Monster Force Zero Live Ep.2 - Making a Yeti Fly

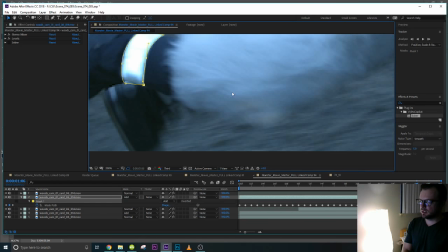[21:00]
If you ever see the credits, there's like so many names, and they're from all over the world, and they're working on the effects.
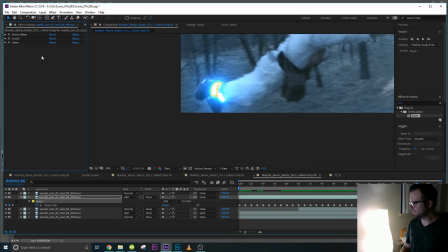[21:11]
For this film, it's pretty much just me. So, there you have it.
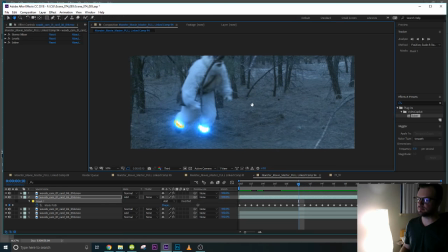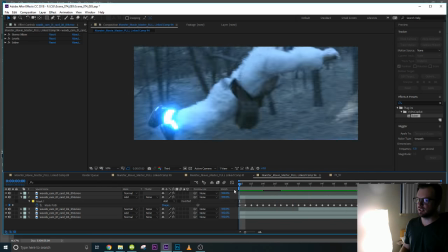[21:24]
Because Yeti can fly, I want to make sure he can blast off at the bottom of his feet.
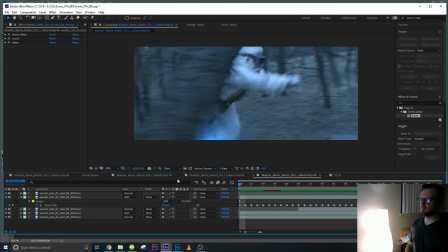[21:29]
So there should be some kind of like,
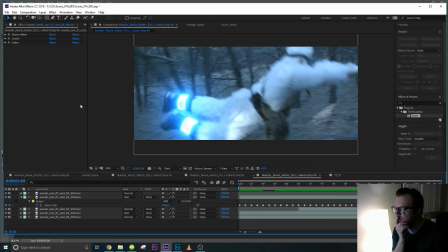[21:33]
I don't know, like trails or something going up, you know?
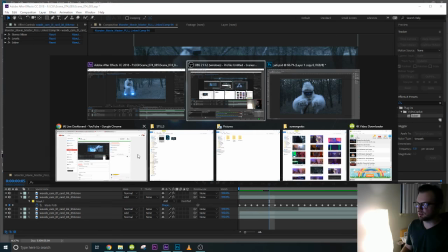[21:44]
And I will also show you guys in the
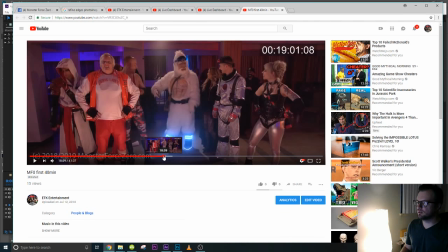[21:53]
movie,
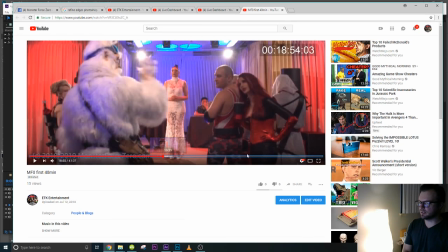[21:57]
Yeti has the ability to
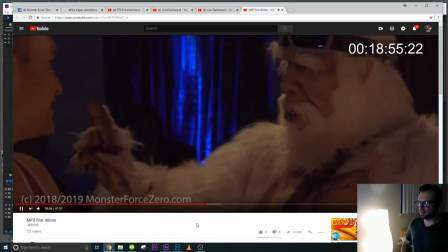[22:03]
do a superpower,
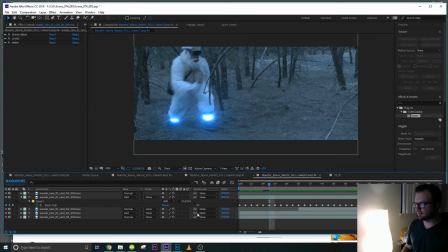[22:07]
and it's like a cheap trick, but of course it's not so cheap here, at least.
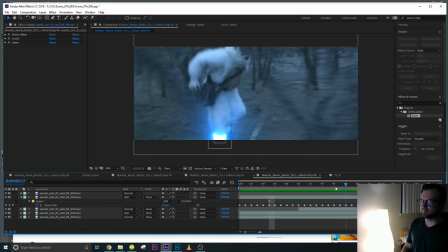[22:17]
I want to give that impression.
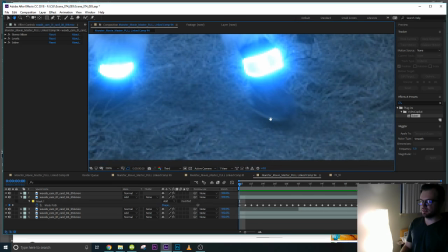[22:22]
So at the bottom of his feet, I have to create little glow lines right here
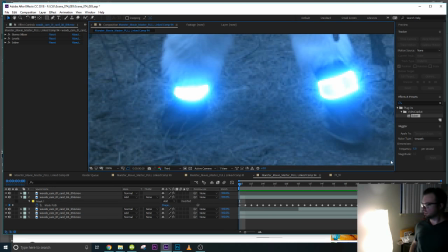[22:30]
so that he can blast off and it be believable. It's going to be,
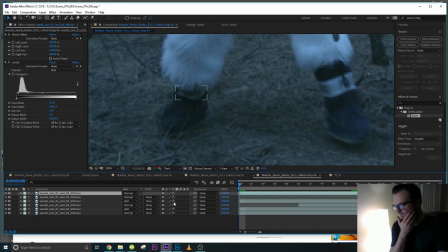[22:41]
for those of you who are like really big on timelines, like After Effects timelines and Adobe Premiere and stuff like that, a lot of you would argue with me for not naming all this.
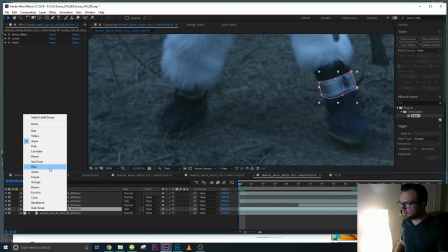[22:52]
I usually don't because of time, but what I like to do is I'll add colors to things.
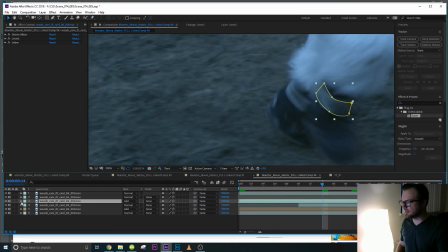[23:01]
So I'll leave my masks the default color, but then I'll do like, oh, this is his left leg and this is his right leg. This is the tree. Maybe I'll label that tree.
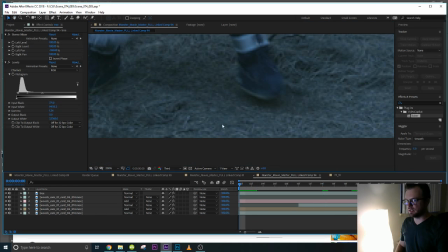[23:16]
But now that I'm going to come in and do the bottom of his feet, it's going to start, my timeline's going to start getting crazy.
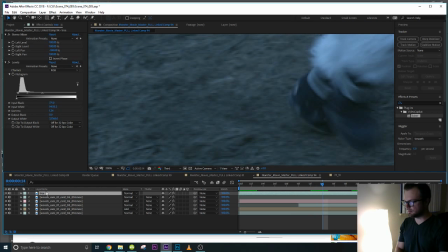[23:23]
Like this isn't the tree. Do that. This is the tree.
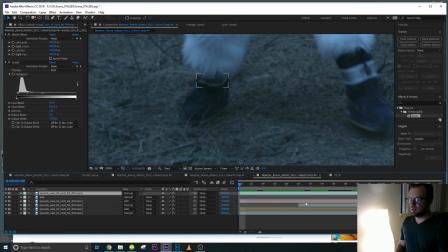[23:32]
So what I'm going to do is apply the saber effect
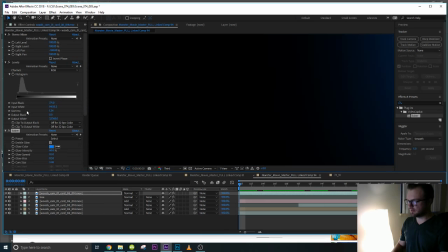[23:37]
onto this effect, onto the
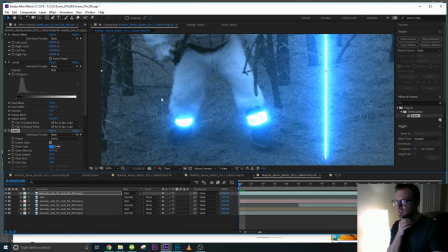[23:45]
actual footage layer. The reason why I use the footage is because you can do more blending into the actual footage. There might be a better way, but that's just the way I do it.
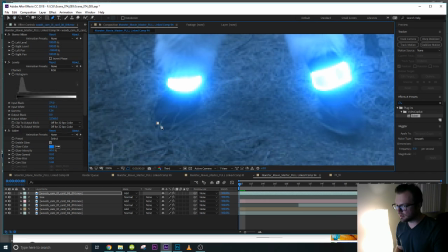[23:56]
And then I'm going to go in and I'm going to draw right on his foot.
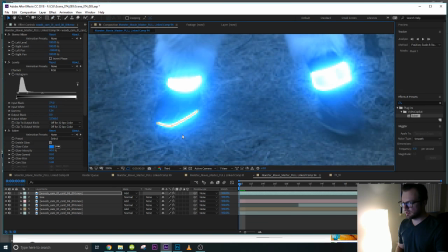[24:03]
It just locks right into that. Oh no, don't want to do that. So now we have this, like, his feet are all glowing and stuff like that.
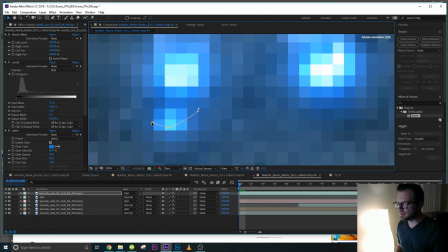[24:14]
It's kind of a
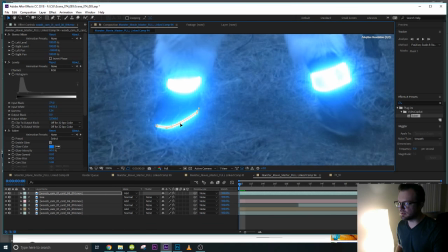[24:20]
because things are happening so fast, I feel like I can get away with it almost like this, but I feel like we need to make the edges seem a little more realistic, like the light would be rolling off.
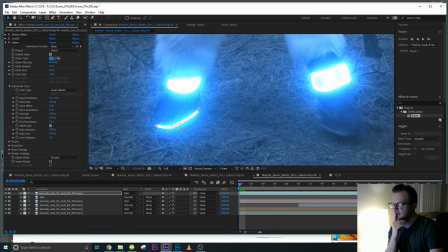[24:37]
On the edges, like right now it's just the same all the way around, so here it should look like it kind of pinches off under his foot, and over here it should kind of do the same. I don't know if pinch is the right word, but so I can bring the start size down, the front end,
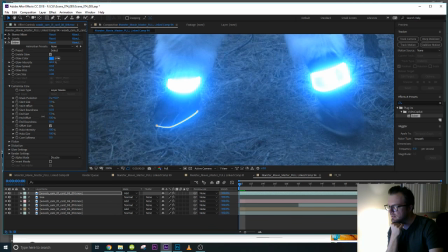[24:54]
and the end size down on the back end. We lose a little bit of a bulk. Let's do the roundness. And then here I can probably, let's see, bring up the core size.